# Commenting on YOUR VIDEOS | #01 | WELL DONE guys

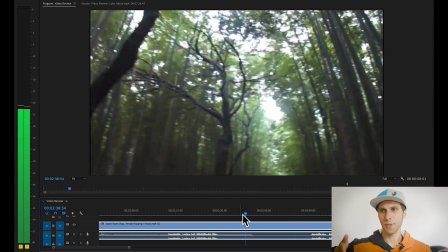1501s
So you've got some music here with the image, showing me the image, and then the music drops
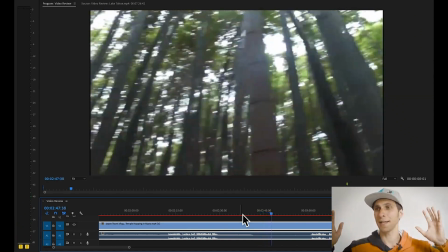1510s
and there's no noise. And to my brain and eye, it's really weird because there's nothing going on apart from some trees.
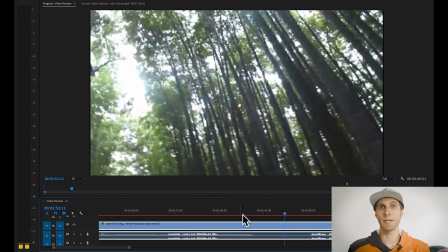1517s
So the tip I would give is to work more with the music and the images together. So when the music is fading and there's no any sense to keep showing the same image,
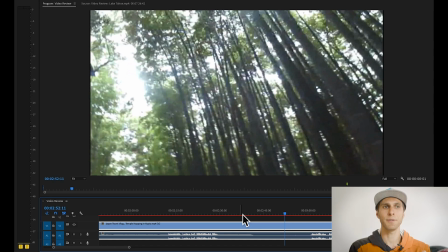1531s
just make the image fade as well with the music together. And that's something we need to work on as well, the rhythm of the video. So build the rhythm of the video on the rhythm of the song as well. Not too much, but you know.
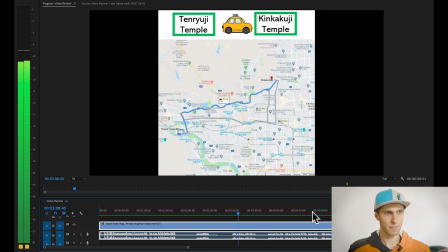1545s When we did our research for this trip, okay.
I really like the idea of the maps. It really helps the travelers to get from a place to another. But I think in comparison, there's too much maps and not enough images of the place, as I mentioned before.
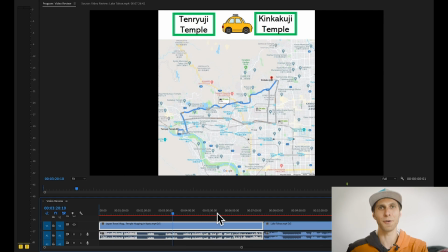1563s
I want to see the place, you know, before I go. I want to see if I'm going to enjoy the temple.
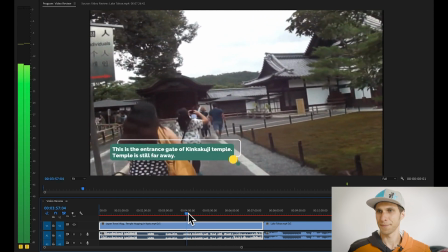1568s
More of this, for example.
It has 2 floors that are completely covered in gold leaf.
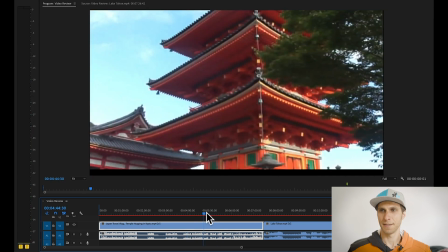1574s
Okay. And here again. So their temple was... Show me more of these.
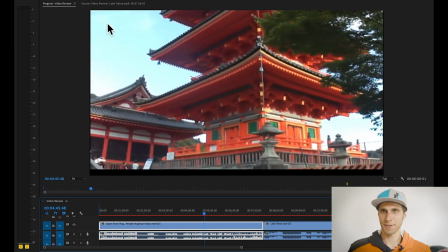1579s
Oh, this is something I just noticed. Mind your framing. So here your image got moved and there's a black stripe at the end of the video. So make sure in the video editing process, again, you always re-watch your video. And also there's some black on the side.
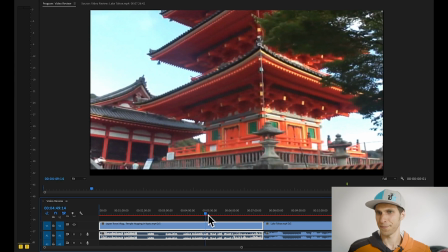1597s
There's a black stripe. And here as well.
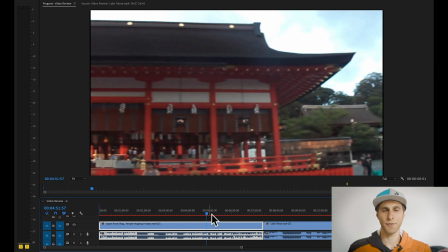1600s
So always make sure you frame and you scale up your clips
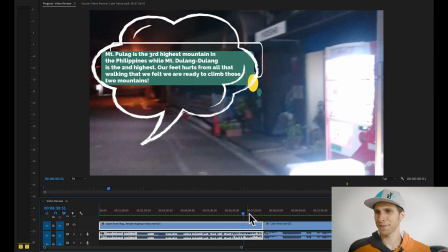1608s
with the same size, basically. Yeah, cool. I like the graphics. These are nice, explanatory graphics, which is great.
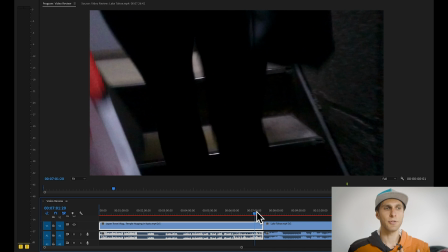1615s
The final thought was about the end. Again, was a bit random, showing you guys going back to your accommodation. I don't think that's needed. It's something I don't need to know, and it doesn't really help the story again.
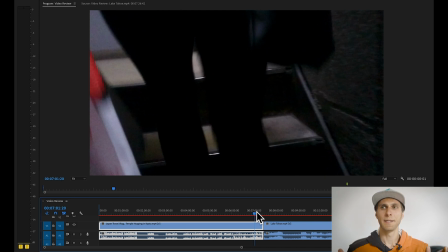1628s
So you showed me the temples hopping throughout the vlog, and then you end up going to your accommodation, which again doesn't really help. So personally, I would have ended the vlog in one of the temples saying, you know guys, that was my temple shopping tour.
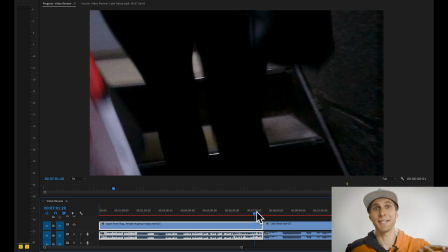1644s
I hope you enjoyed it. Hit the subscribe button, blah, blah, blah. And that's it. Like, finish your vlog in one of the temples. My opinion anyway. Thanks for sending your video. Now, let's go to Luis Gabriel Cortez.
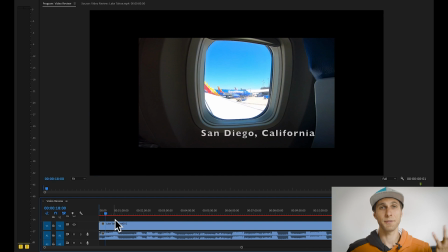1658s
I don't know, it just doesn't match the images. So I would have gone with something a bit more cheerful, like Miko, that, you know, that was a cheerful vibes, cheerful travel.
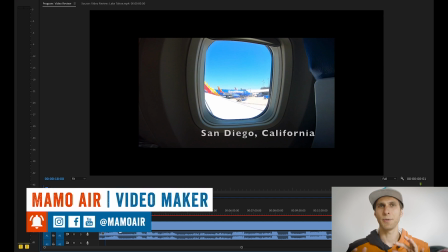1669s
It was a travel vlog music. And classical music with traveling, it can work, but it's tricky.
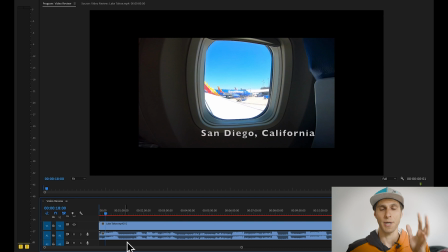1677s
So that was my first impression when I started your video anyway. Okay. Another big tip I gave in my vlog is to avoid all these type of shots.
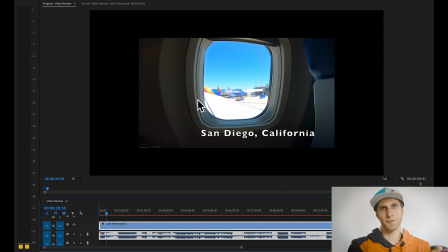1691s
So when you are in a car, when you're on a plane, showing me the journey from a place to another, all this stuff is being overused. It's not very engaging in the end, so I would avoid all this kind of stuff. Unless, again, you give me a nice montage of the time passing through the day.
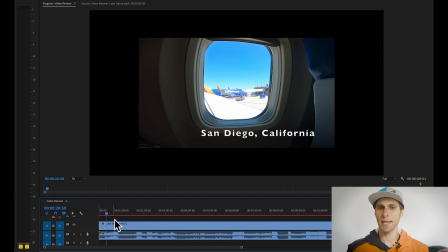1709s
That could work. As a beginning of the vlog, again, I would start with the best images you've got. And that's something I keep repeating as well. Nowadays, people have a lot of content they can watch, and you need to grab people's attention in the first 5 seconds, guys.
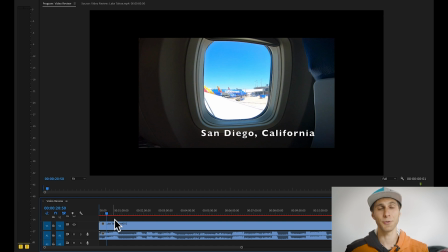1725s
Otherwise, it's hard your audience will stick to your video for much longer, to be honest. So as I checked your video up to the end, more or less, you got really nice drone images just at the end of your video.
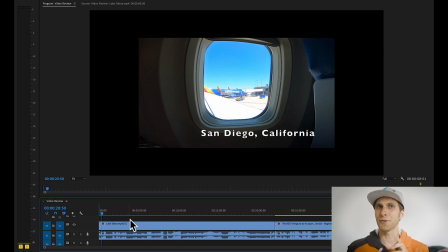1739s
And that's a mistake, because if you don't grab people's attention in the beginning, it's hard they will reach the end.